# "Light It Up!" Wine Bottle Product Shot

All right, we are back with another episode of Light It Up, and today we're going to be learning, you and me together, I'm starting from absolute zero on this, how to do product photography for something that needs to look pretty elegant, such as a $7 bottle of Chardonnay from California. The year is 2016, and it's going to be a great year, I think. So, we're in the basement of my house right now. I'm going to set this down. I'm going to set up a scene here. We're just going to light and shoot one shot. I don't know how to properly light a bottle of wine for a product shot. So through the course of this video, we're going to figure it out. And at the end, by the end of this video, we will have something that looks great. Well, there's going to be one bottle.
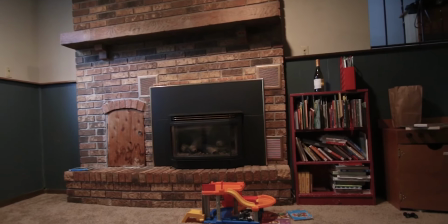I got two bottles so that I could have one for display and one to pour into a glass. Now here's another kind of funny thing. We don't have any like stemware. We don't have anything that looks nice. So I'm gonna use probably a mason jar and try to light that to look nice in this scene as well. So I was looking around in my house trying to figure out what I could set this bottle and stuff on because I don't have a table that's low enough to be at the same height as the fireplace because the fireplace is only maybe 14 inches off the ground. And so I'm looking around, I couldn't think of anything. And then I remembered that we have a bunch of logs in our backyard around our fire pit here.
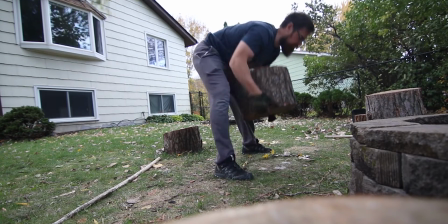So I'm gonna grab one of those and bring it inside. I've got a drop cloth on the ground so I don't get the carpet dirty and get the wife upset.
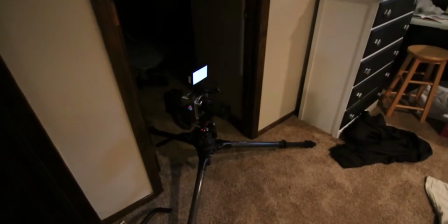And then we'll start getting things set up. Here is my setup. I have the Kinefinity Terra 4K.
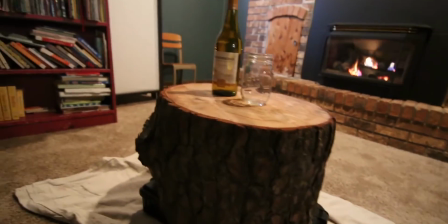I'll show you the shot in a second, but I got these two things on a log. Turns out the log was maybe a little too low for my taste and the tripod didn't go lower.
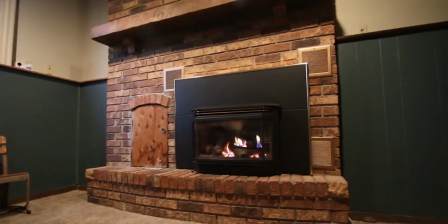So I had these two Pelican cases propping it up. Fireplace there, got the kids stuff moved out of the way, set over there.
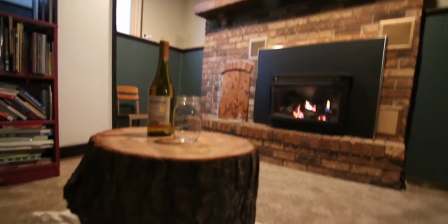So this is it behind the scenes, and now here is the shot.
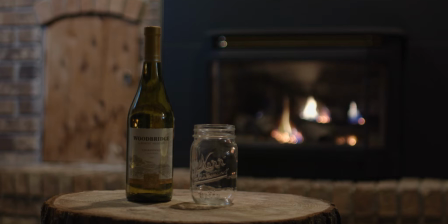Everything's being lit just how it is in the basement right now. There's a window near the fireplace, and so that bluish light on the left side of the frame is just from the window light. And then there's a mix of tungsten light from some lights in the ceiling coming down. So that's what you're seeing, and there's no light really on the bottle and on the glass and the log. I'm gonna light the subject here, so the bottle and the glass, but then for the background, I have daylight balanced LEDs that I'm gonna probably shine on the background, because I'd like to have it look kind of like moonlight back there that's pooling around the fireplace. In terms of the foreground, I'm gonna start with some Quasar tubes. I have a set of Quasar Crossfades, and the only thing that I really know about lighting things like bottles is to get that nice reflection on the side, you wanna have a large light source. You need to have that so that it will reflect across the entire distance of the bottle. I've never tried it though, so we're gonna see how that goes.
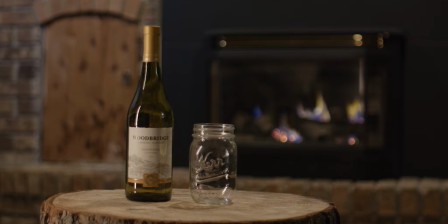Right here is the shot. I feel like I'm getting a pretty decent highlight on the side, and to me it feels like a lamp light kind of thing.
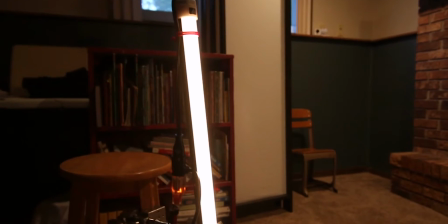Alright, so here we have our 2-foot Quasar tube.
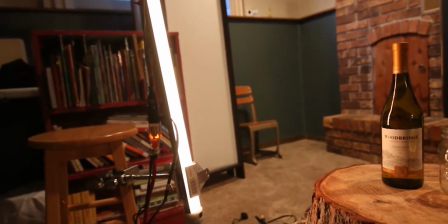It's dimmed down really low. That's all we have going on here. Obviously I have the lights up there going on.
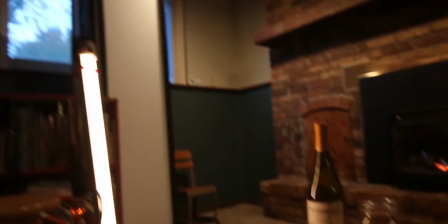I'm actually gonna turn those off now. Plus we have some blue light coming from that window. So after this shot now, I'm going to turn those off and start lighting the actual scene with my lights.
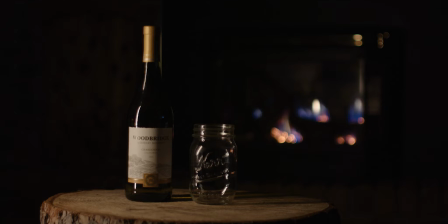All right, with those overhead lights, the built-in lights in the basement turned off, as well as the window blocked, this is what I have with just a firelight and my one Quasar tube on. So I have a lot more lighting to do, but I think I know what I'm gonna do for it, so.
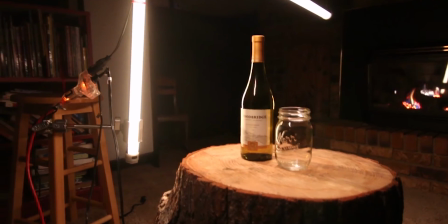All right, so now what I have is a 4-foot Quasar up above.
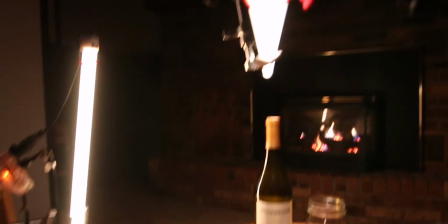It's stretching directly kind of in line with the bottle and the fire.
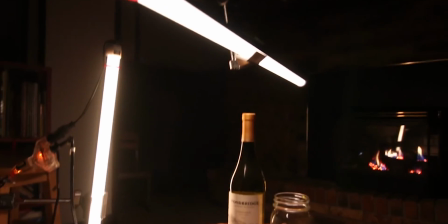My idea is that it can be a front light, top light, and kind of a hair light shining onto the log as well as the bottle.
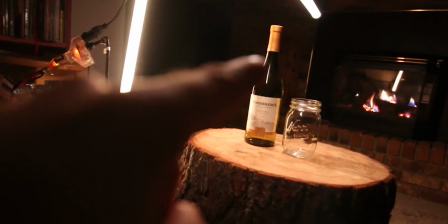And then also I took the 2-footer, it was over here, and what I was getting was this little stripe, this highlight here, was kind of more inside the bottle.
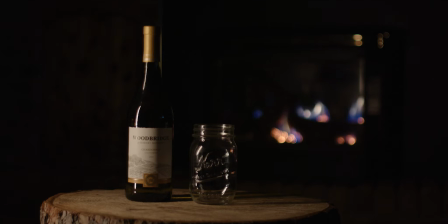It was obscuring part of the label, because this is a white label with text on it. It was causing it to not be able to be readable.
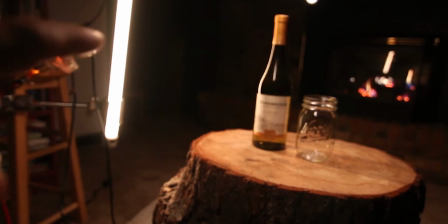And so what I wanted was that light, I realized, to be farther around the side, so now it's basically almost even a little bit behind it.